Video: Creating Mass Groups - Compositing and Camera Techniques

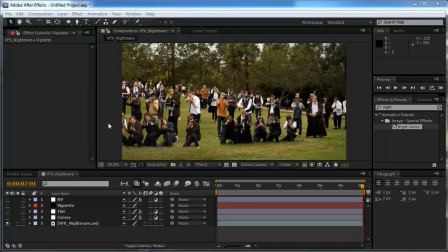Now this is the final result that we could have gotten through any of the three methods discussed: rotoscoping, difference matting, or blue screening. Obviously you couldn't get to this by just doing basic masking, but once you're here, we want to try and make the elements look, well, they look okay, but it's never going to look 100% real,
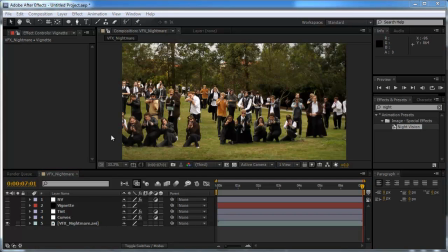so we just want to make them match that little bit extra. And the first technique is stacking visual effects. And what this does is, if you add an effect to the whole, to every soldier in this composition, it's going to make them match because they've all got that same effect.
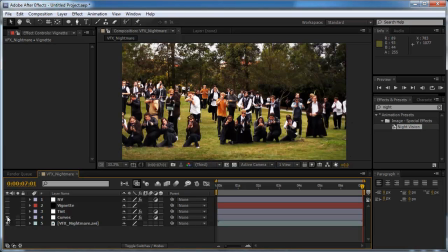So for an example, if I add curves to all of it, they all become contrast. And as you know, real life doesn't look like this. It's not as contrasted. But when every soldier in this scene is contrasted, and the background as well, it makes them look like they belong.
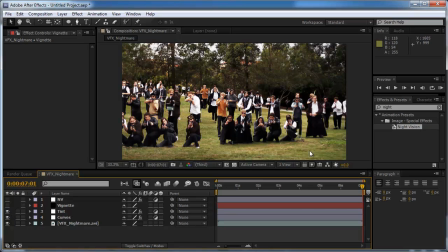And you can add a tint if that's a bit overpowered, and that tint applies to everyone and makes them match. And if you add a vignette, it adds more to the scene. And just to prove a point, I know this looks ugly, if you add night vision, they'll even look like they belong.
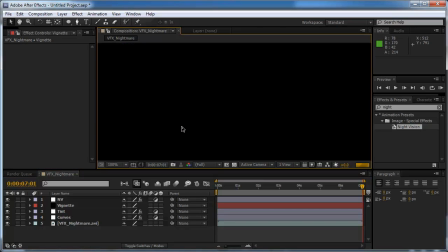Because night vision, obviously you would never
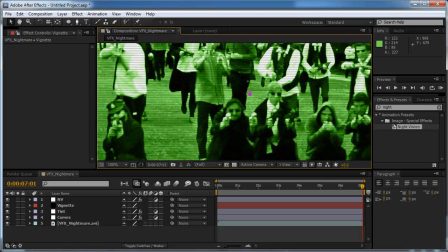use this effect in a final thing, but if every soldier has night vision, it makes them look like they all belong in this scene.
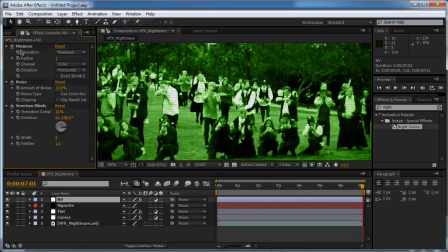Obviously you would never use the night vision. You could probably get away with using the noise, but that's about it.
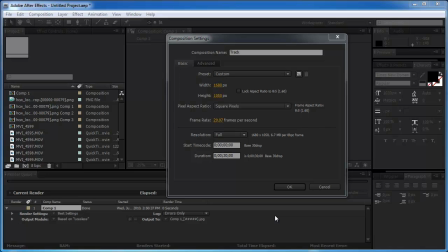Now the second technique I'm going to use is one borrowed from Andrew Kramer, but I'm just going to add my own touch to it. So create a new composition the size of your screen. Don't worry about the frame rate or the time code.
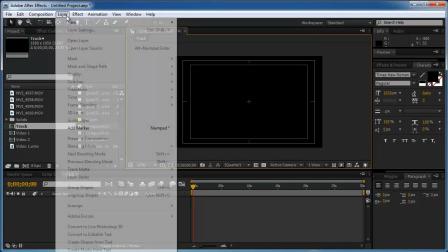Hit OK. And now what we're going to do is go Layer, New Solid, and create a white solid.
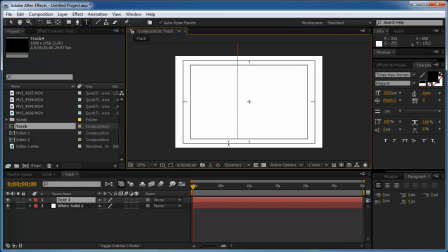Then make a new layer and draw a plus sign in black, and we're going to put that into the middle of the screen. Then we're going to hit B and N, which will end the composition only one frame.
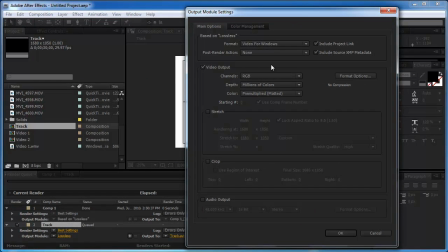Go Composition, Add to Render Queue, set it to a JPEG or PNG sequence, either one will work,
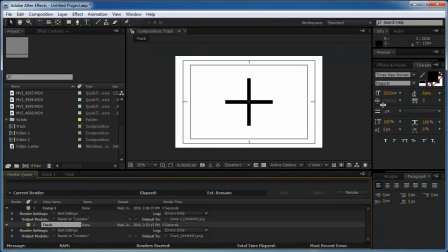maximum quality of course, and save it to the desktop. Once that's done, you'll open up the PNG.
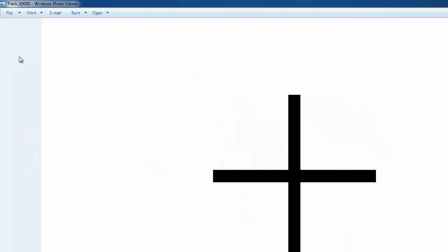I'm using Windows Photo Viewer.
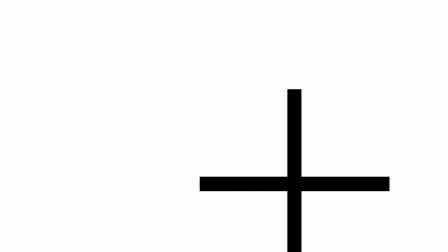Go full screen, and now get your camera out and do a fake camera move, and we're going to track the plus.
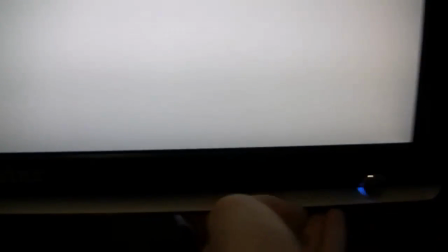Now make sure you turn your screen brightness up to however high it'll go.
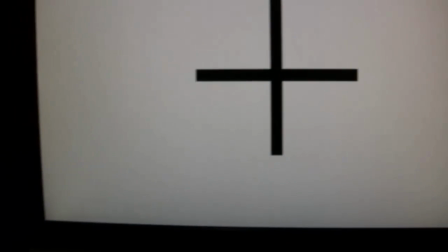That's as high as mine will go. Okay, and once that thing pops off, just do a smooth camera movement.
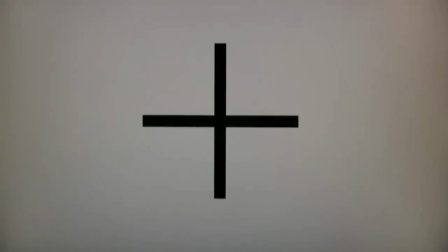Just handheld, nothing too shaky.
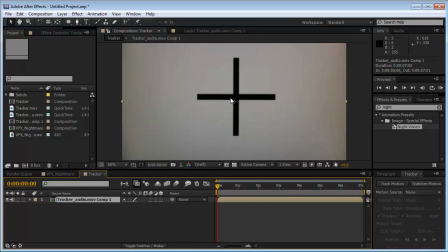Alright, so we're back in After Effects and we've got the footage on a new composition, and we're going to hit Track Motion.
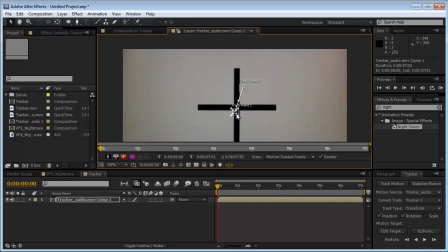We're going to use rotation and position, and as you know, the larger the track points are,
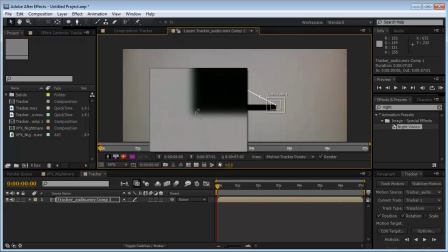the longer it takes to track, but also the more accurate. So we're going to go, medium-sized trackers, and then just hit track forward.
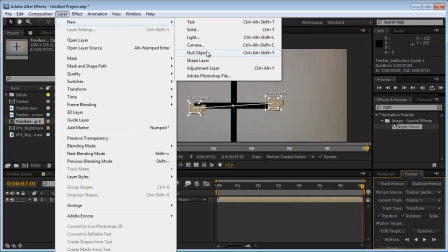Alright, once that's done, go Layer, New, Null Object, edit target to the null,
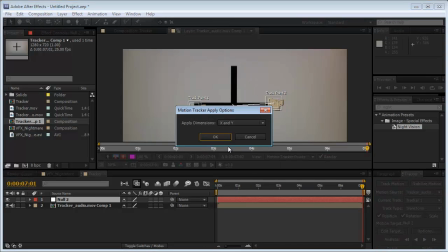apply the position and the rotation, apply to the X and Y, and there we have it.
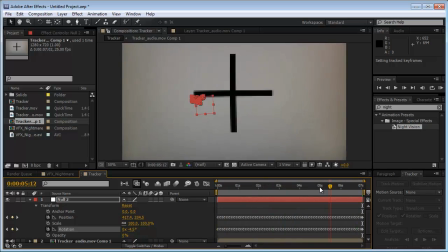Our null is sticking to the plus, and that's what we want. Okay, so now you copy that and paste it in your other composition.
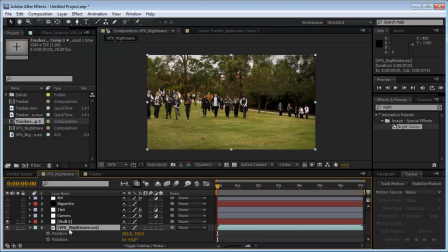Okay, what we do is we hit P, Shift R, and go to the null, hit P, Shift R,
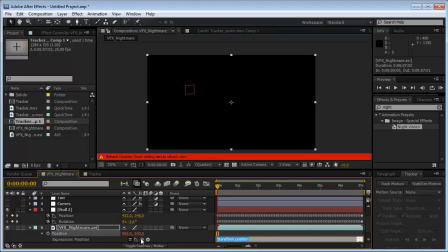and we are going to alt click on the position stopwatch, parent it to the position, alt click rotation, parent it to the rotation.
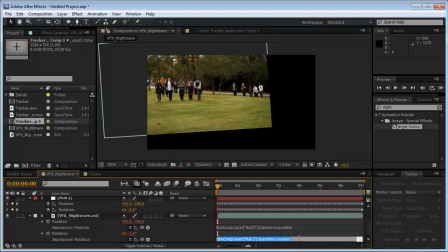Now as you can see, the rotation's a little bit too much, so times 0.1, that'll reduce it by crazy. And then we grab the pan behind tool and find the center point,
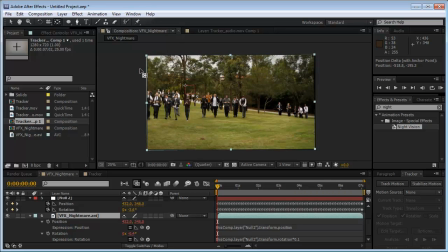and we'll just drag that so it's pretty much in shot. And if we scrub through, we can see we've got a camera movement.